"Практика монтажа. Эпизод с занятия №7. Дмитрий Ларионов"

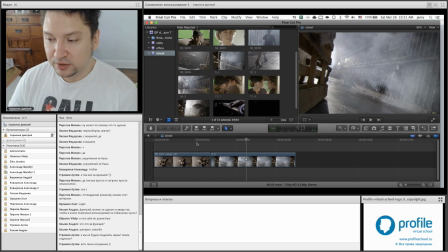1257s
Ну, ракурс здесь тоже такой своеобразный. Вот. Как быть? И вот часто вот это решение, вот эта вот нестыковка отталкивает народ от этого решения, что типа, ой, они не склеиваются подряд, не склеиваются в стык.
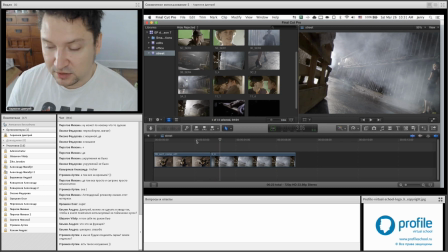1277s
И не только вот про эти планы речи. Иногда вот вы попадаете в ситуацию, когда вот, ну блин, как же быть-то, они идут в разные стороны. Типа ось нарушается. Да? Ну, во-первых, никакой оси здесь нет, как мы помним, потому что ось это...
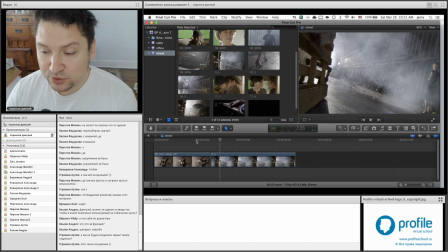1292s
Ось проводится между двумя персонажами в кадре, а здесь только один персонаж здесь и один персонаж здесь. Никакой оси нет. Направление движения по экрану, да, нарушается, но для одного персонажа это допустимо, потому что зритель прекрасно понимает, что ну,
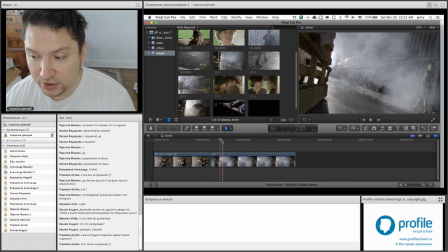1308s
здесь одни декорации, один фон, здесь явно какие-то доки, какое-то портовое какое-нибудь место. То есть явно это не одно и то же.
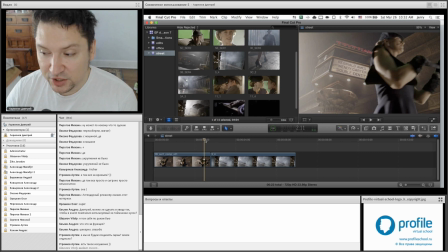1318s
Поэтому тот факт, что нарушается направление движения, не страшно, потому что это разные места. И нет ощущения, что она, как иногда люди любят говорить, она передумала и пошла назад.
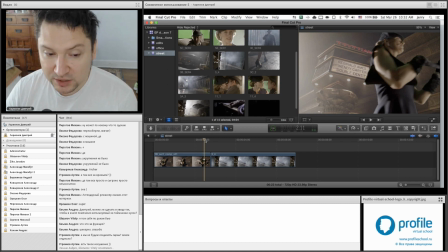1331s
Ничего она не передумала, это как бы бредовая мысль. Другое дело, что надо бы подчеркнуть, что как это можно спонтировать?
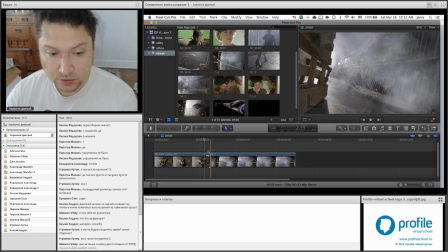1340s
Добавить воздуха. Дайте ей здесь выйти чуть позже. Как можно исправить? Опять же, я бы поставил двойку человеку, тому преподавателю, который поставил бы двойку за это. Почему? Потому что эта склейка легко исправляется. Всего лишь добавлением воздуха.
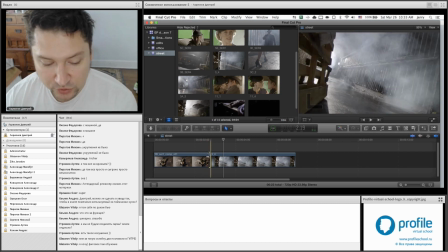1358s
Дайте воздух по концу этого плана здесь.
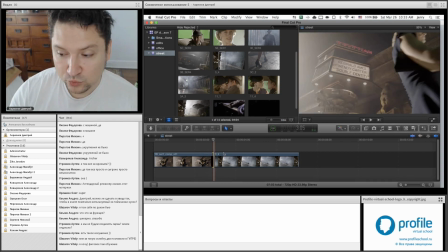1364s
И дайте воздух поначалу следующего плана, вот этого.
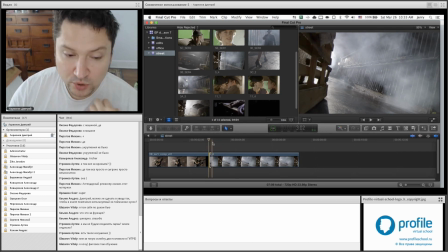1368s
То есть дайте ей немножечко отбивочку. Сколько? Это сложно сказать, потому что нужно смотреть по движению. Вот она вышла. Я думаю, что здесь я вообще до конца удлинил бы его. Вышла. А здесь не сразу вошла. Тоже
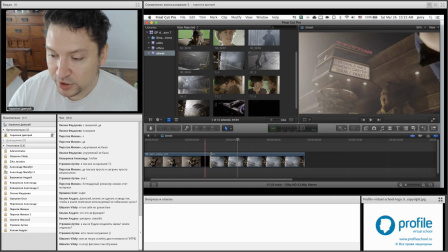1388s
чуть-чуть. А, может быть, даже еще чуточку.
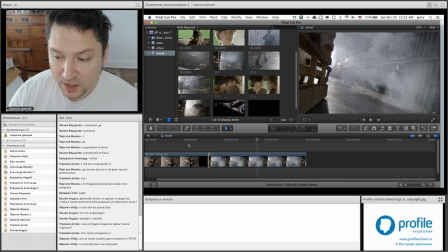1394s
И все. Проблема решена. Может быть, даже левый план сократить можно.
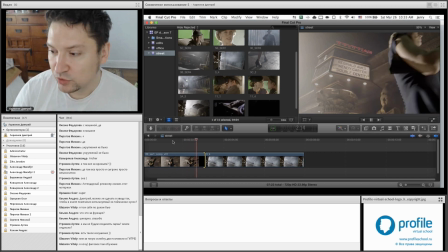1401s
Чтобы хотя бы чуть-чуть у него. Да, вот так.
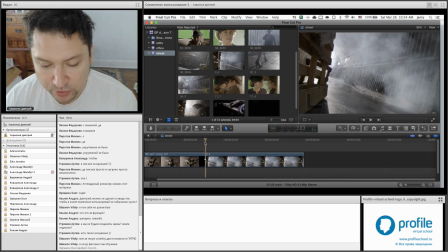1409s
Поскольку сейчас не уверен, что в трансляции видно особенно четко, давайте я даже вам, может быть, для вашего удобства укажу, сколько кадров у меня. Вот, до ее вхождения в кадр у меня 3 секунды 19 кадров.
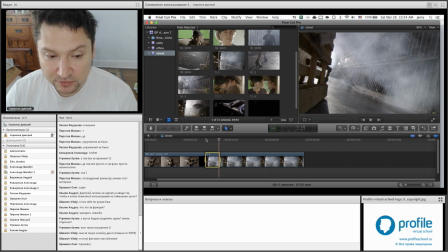1427s
То есть, вот эти 3 секунды 19 кадров позволяют сделать из неправильной склейки, за которую действительно можно поставить двойку, потому что в другое ощущение возникает. Можно сделать правильную склейку. Если вы смотрели, есть такой замечательный документальный фильм «Cutting Edge», я не знаю, как он на русский уже переведен, наверное, язык.
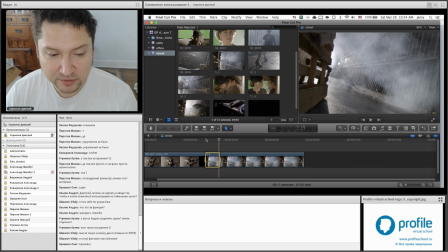1447s
Там разные режиссеры выступают и там говорят, что такое монтаж и так далее. И там очень хорошо Тарантино высказался вот на эту тему, что иногда вот буквально там 2-3 кадра меняют все. То есть меняют из неудачной... А я давайте напишу «Cutting Edge».
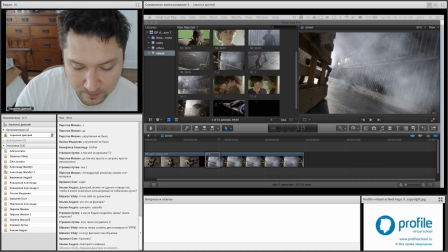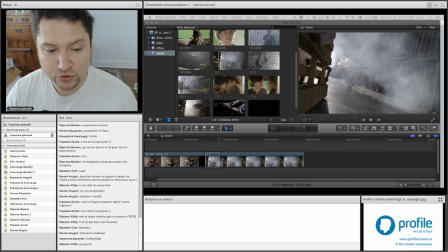1472s
И поскольку фильм достаточно давнишний, я уверен, что есть уже русский перевод его на русский язык. Я просто не знаю, как его перевели, как название. Ну, не режущая же бритва как-нибудь.
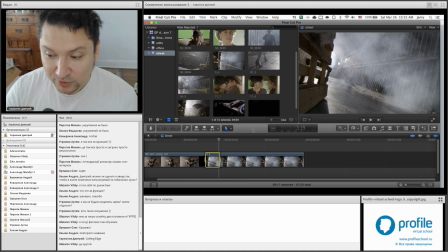1485s
Искусство монтажа, наверное, как-нибудь перевели, так? Так вот, и вот там, вот если будете смотреть, вспомните как раз фразу, когда Тарантино будет говорить. Вот он как раз говорит про такие моменты. Когда вы из неправильной склейки, просто добавляя, или отнимая, не обязательно добавлять.
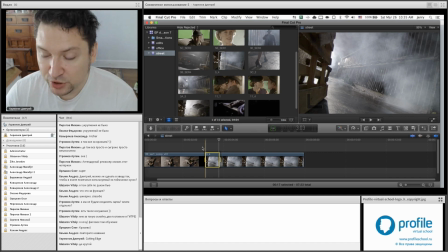1503s
Здесь отниманием кадров ничего не решено было, не решилось бы.
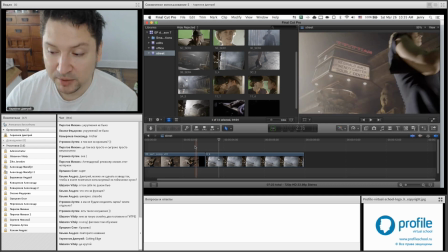1505s
А вот добавление кадров, да, без проблем. Да, с созданием вот этого вот воздуха.
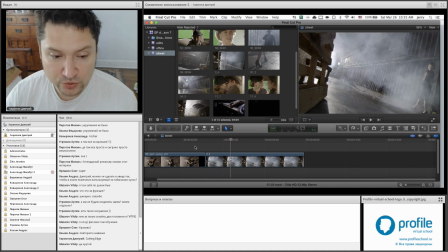1511s
Дальше. Касаемо ракурса, касаемо, точнее, угла съемки. Здесь так называемый Dutch angle, как только его не называют, датский угол, голландский угол, голландский ракурс,
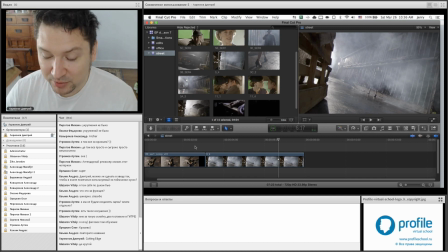1531s
скандинавский ракурс. Да? Dutch angle, потому что Ларс фон Триер, да, позиционировал это в своих работах, да, как более динамичный угол и так далее, повернутую камеру под углом. Мне в данном случае этот такой вот наклон кажется,
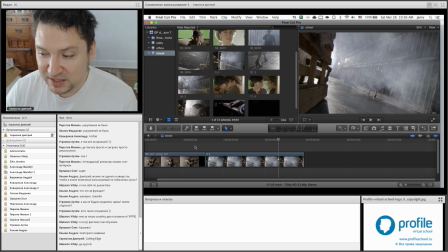1551s
ну, несколько избыточным и ничего, в принципе, не привносящим в историю. Поэтому, ну, я, например, чуточку его разверну даже, потому что, ну, совсем мне тяжело на него смотреть.
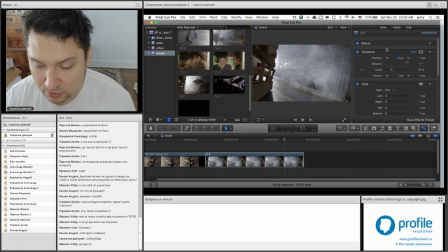1568s
Хотя, опять-таки, если это режиссерская задумка, то да, можно оставить. Но я чуть-чуть его поверну. Конечно, я вынужден буду, я немножко потеряю в разрешении.
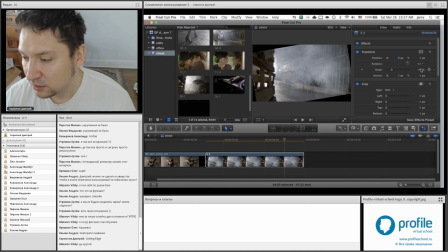Ну, потому что я растянул кадр. Вот, но мне так спать спокойнее.